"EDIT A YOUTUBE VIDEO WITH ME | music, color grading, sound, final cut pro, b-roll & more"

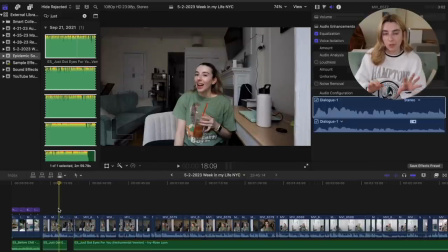(20:39)
So now the audio is gonna cut out when it zooms in and make you focus just a little bit more on that clip. So I'm gonna go through and do that with all of my clips.
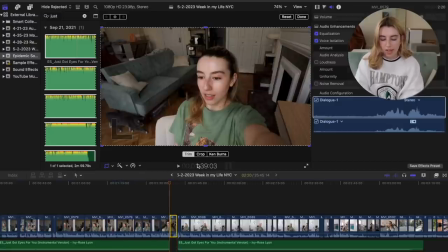(20:50)
And see, here's a moment where I realize that I kind of wanna put a little zoom in and cut the music out.
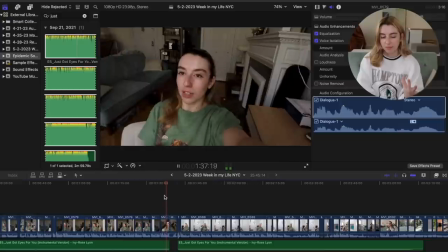(20:58)
But I didn't know that in the first initial thing. I'm just realizing it now.
Comfortable, cause we are gotta have a blast.
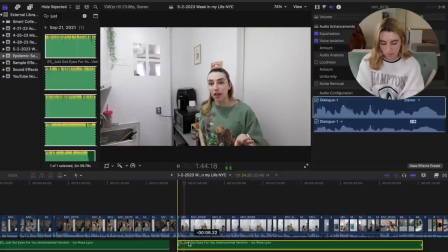(21:06) I filmed my plane with me.
I was really putting off filming that because I was like, I put the music under my first two clips.
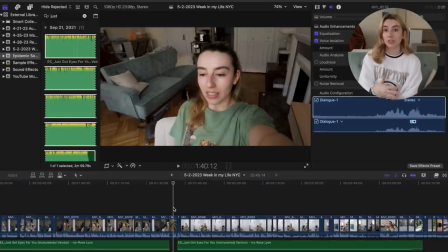(21:12)
Now there's going to be like a passage of time. I said I was going to do something and I don't film again until after I've done it. So I'm going to add a little transition to show that we're changing sceneries, we're changing times. I usually like to do this in situations where it's not so obvious. Like if I was going to be outside in the next clip, obviously we're doing something else. But with this, I'm in the same shirt in the same area.
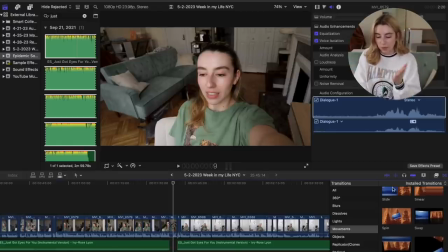(21:32)
So we got to add some kind of swipe or slide that makes it clear that we've moved on.
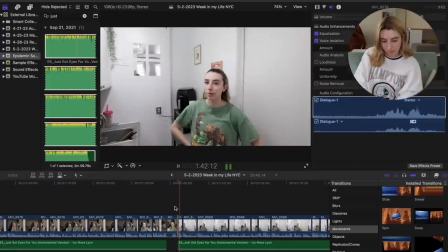(21:39)
So I'm gonna add this slide. Okay.
I filmed my plane with me. I was really putting off filming that.
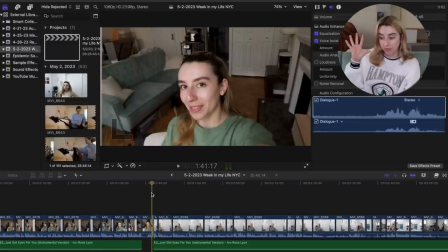(21:43)
So I usually like to accompany this movement with a sound effect to kind of show the viewer like, yeah, we're moving, we're doing something else. So I like to add a little swoosh sound effect. I feel like most creators like to do that when they have some kind of slide.
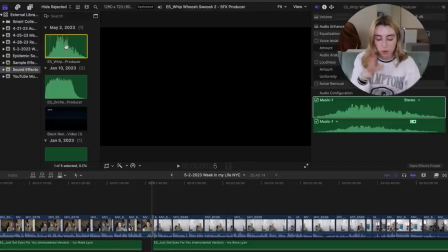(21:55)
So we're gonna go to my sound effects folder, and I have this little swoosh from Epidemic Sound that I'm gonna add in right here.
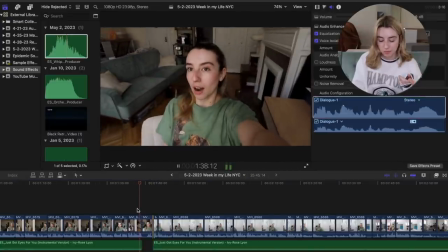(22:02)
So now it's gonna look like this.
Because we are gonna have a blast.
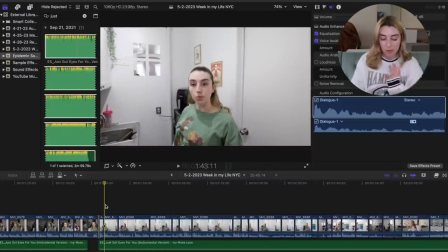(22:08) I filled my plane with me.
Now we're gonna continue on. I'm gonna keep using the same song for this part though.
So it's really putting off.
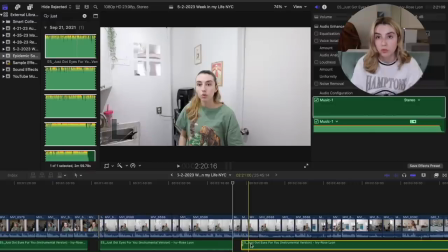(22:14) You would be amazed.
We have another zoom in, so I'm gonna move this over and have it be silent on the zoom in.
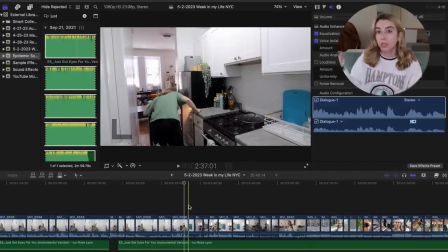(22:22)
Anytime I have some sort of B-roll clips where I'm not speaking, I want the music to be the focus because it's gonna be awkward if it's like super low volume music and I'm doing something where I'm not talking.
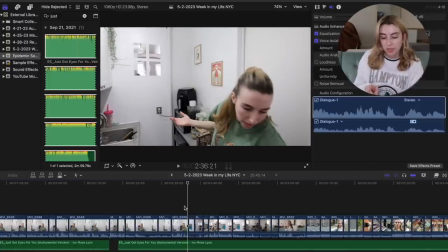(22:32)
So here, I have two clips happening where I don't say anything.
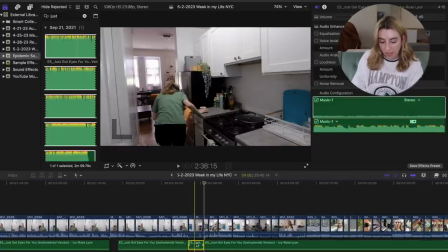(22:35)
So I'm gonna split my audio down here where I'm not speaking in the two clips, and I'm gonna turn up the volume to negative 15.
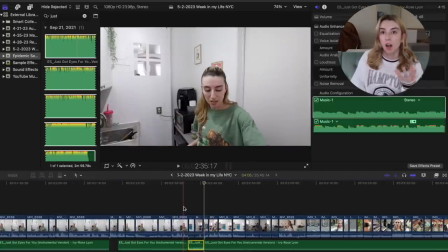(22:42)
So now, as it moves to the two clips, instead of it being awkward and silent, it's gonna kind of fill that space.
It's already 2:30.
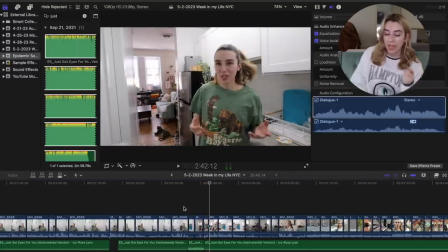(22:54) Yogurt.
And then it goes back down when I talk again. So we're gonna do that again.
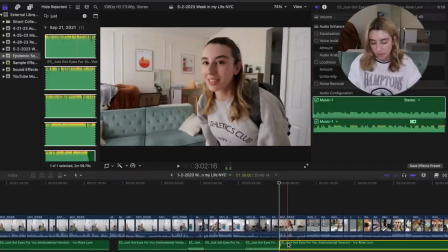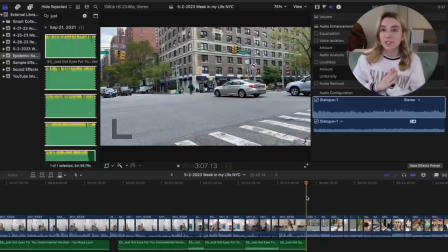(23:07)
So now we have approached our first outdoor B-roll shot compilation. I like to color grade any outdoor B-roll shots because I just think it makes them look nicer, cleaner. I have the same system for these outdoor B-roll shots. We're gonna copy and paste a saved set of effects that I use on all of my videos. Then we're gonna go
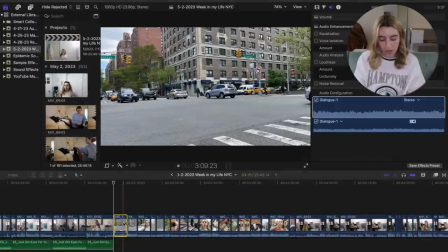(23:26)
back to our project and we are going to paste this setting.
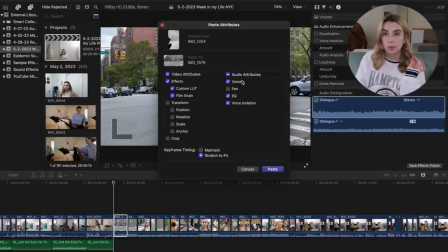(23:31)
So we want the volume settings on for this because we do want the clip to be muted. And then we want the custom LUT and the film grain. So this is similar to the intro screen. I have the Budapest custom LUT and then film grain on it, but none of the other effects, because I want it to look a little more natural. We're gonna uncheck if anything was transformed or cropped because we don't need to do that. And we're gonna paste.
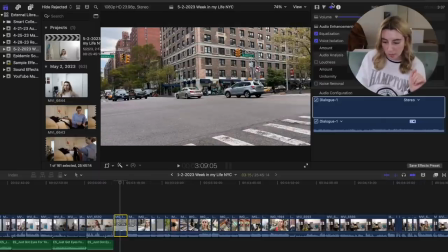(23:51)
And now you can see how this clip is just a little more elevated. This clip honestly is kind of bad. I feel like we can fix this a little bit. I like to use the transform if I wanna make something a little more straight.
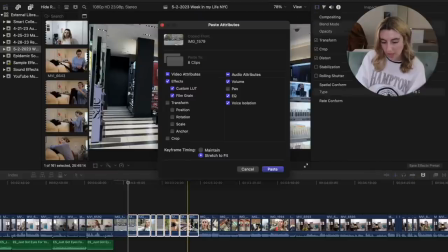(24:04)
Sometimes I film things a little crooked on accident. And then we're gonna paste this effect onto all the other clips except for any talking clips.
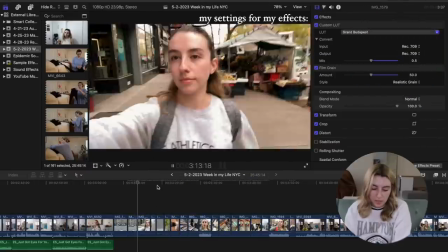(24:13)
So now you can see this effect is on all of these clips.
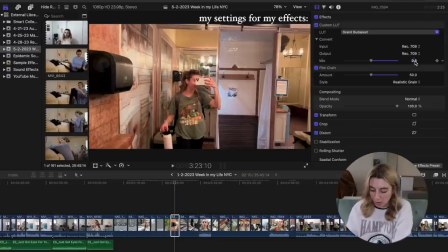(24:17)
Sometimes some clips get a little more red, so I'll go through, like this one could be at a 0.3.
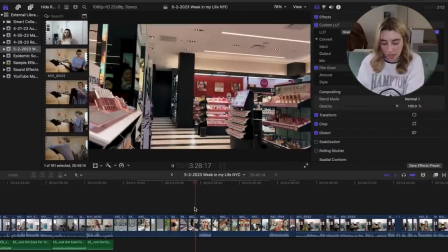(24:22)
It's a little too red. And then we get to this talking clip.
Just went into Sephora.
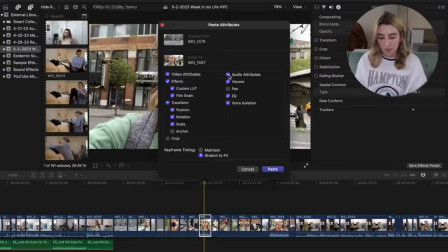(24:26)
I don't typically like to put the filter on talking clips because see how red I am all of a sudden?
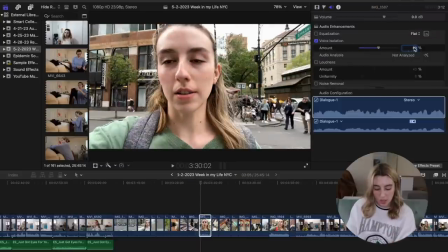(24:32)
I'm not a big fan of that. We're gonna put on this voice isolation and go to 30% and see what that sounds like.
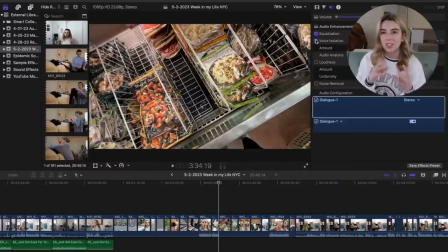(24:37) Just went into Sephora. I really wanted the new Rare Beauty lip oil.
So it just said, it's literally the littlest difference, but it centers in just a little bit more.
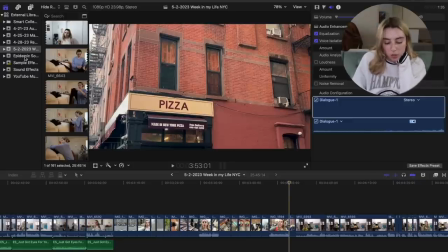(24:45)
So now we need to add music. to this little B-roll clip.